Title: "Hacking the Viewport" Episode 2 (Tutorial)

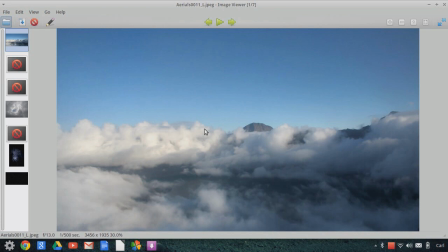These are invaluable to the projects that we make and that we work on because they are free and they're high resolution. So these images are from CG Textures. So this is the first one that I got. This is another one that I got, these two sky textures.
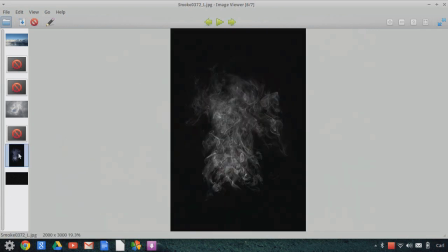And I also grabbed this one. There are hundreds of smoke textures, and I pulled this one off of the website. And what I did is I altered this. It is actually kind of a smoky kind of stream, and this would actually extend all the way down to the bottom of the frame, so you know, like a candle that's been blown out or something like that.
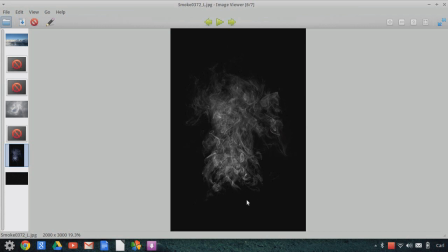And I brought this into a photo editor and I just painted out the bottom stream, so I just kind of have this cloud of wispy smoke. Okay, and again, there's hundreds of textures just like this on CG Textures, and we're only going to need to use this one,
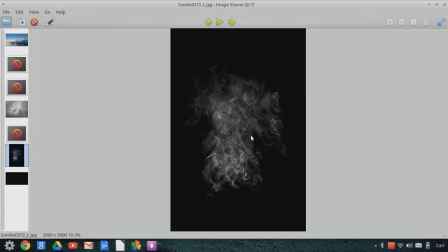but you can actually download many, many different types of different elements and use them for what we're going to be doing.
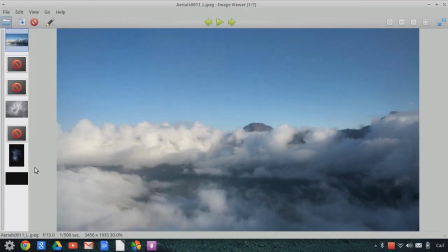And then in addition to these three textures that I got from CG Textures, I also have this texture, which I just created in GIMP.
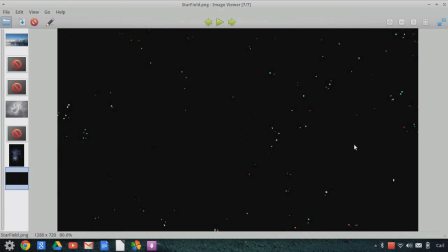And what I did is I just put a couple of dots in the screen on a black background. And I have three different colors in here. I did red, green, and blue, and white. And this is going to be used for a star field. And notice that there's not a lot of stars on here.
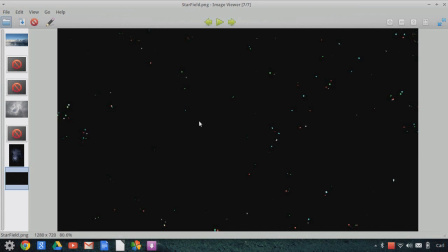And keep in mind that stars, the reason why I'm using different colors is that stars in space are not always points of light. They appear to be points of light, but some of them are reflected objects, such as planets, and even some of these nebula, things that are way out there in space that are so far away,
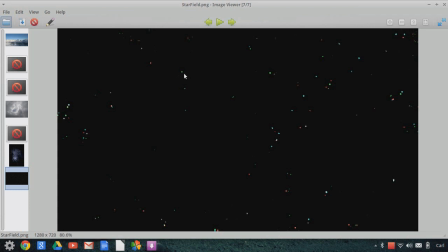they just appear as spots in space. And if you look very closely at some NASA imagery, you'll notice that some of these stars, because they're not all balls of burning gas, because some of them are reflected, they have color. Some of them have some color.
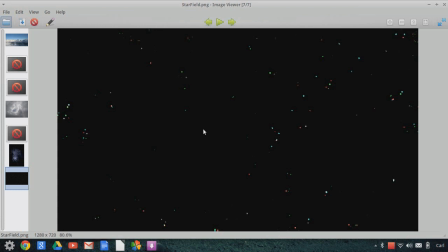So in order to be authentic and present the right kind of look, you want to use some different colors when creating a little star field. So, and also, you don't want to use a lot of points when making an image like this. I'm not going to go through the process of making it. You can find, your own way to do this. But you want to make sure you don't put a lot on there,
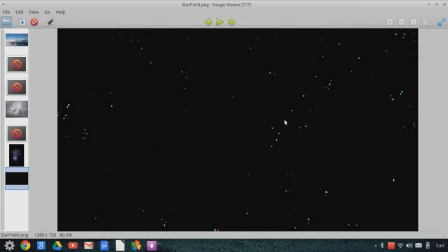because what we're going to be doing is we're going to be using this in three-dimensional space, and the composite of various instances of this star field image is going to add up to quite a few stars very quickly.
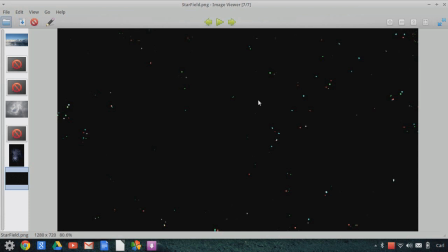So you want to be kind of sparse and very random in it. I will say that what I did is I put some dots in there, and then what I did is I copied the image, and then I pasted it, and I slid it off frame so that the edge of it is in the middle. And I did this a number of times, so that what I did was I ended up taking the edge of my original
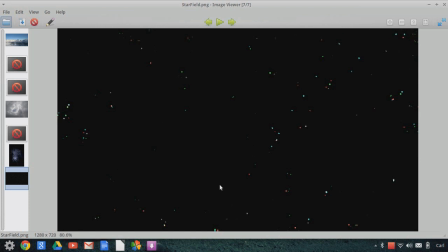image and I ended up replacing it with the interior sections of the original, okay? And hopefully that makes sense to you, but the reason why I did that is because as you make an image, a single plane, we have a tendency to not be as random as we think that we are,
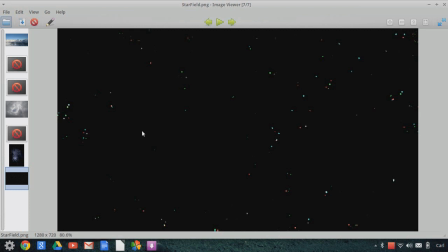and you may tend to put more objects near the frame or too many objects in the center and avoid the frame edges, and you want it to be absolutely even. So again, I made my original image, then I copied it, I slid it over, I pasted it on,
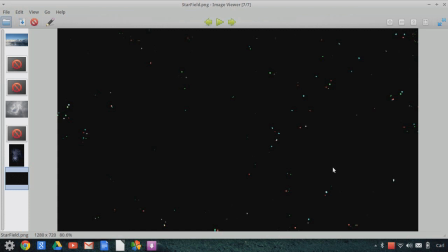and I did this a few times until I came up with something truly random, because we're going to use this in an array, and when we make an array, we don't want to notice clear patterns in our array. We don't want to see places where there's a big condensation or a big
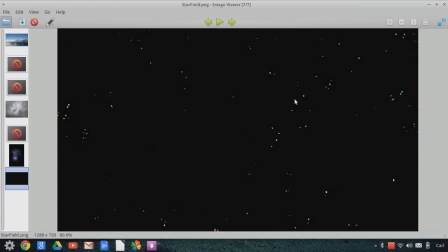gathering of stars in any one spot. We want it to be truly random. Okay, so these are the images that we're going to be using now. Another thing that I did before we get into the project, excuse me, is I took this image and I made a new image.
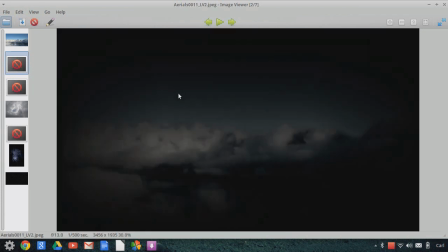I changed it. I altered it. I took the saturation out of it, quite a bit of it, and I created kind of this gradient to black all the way around the edge. And I took the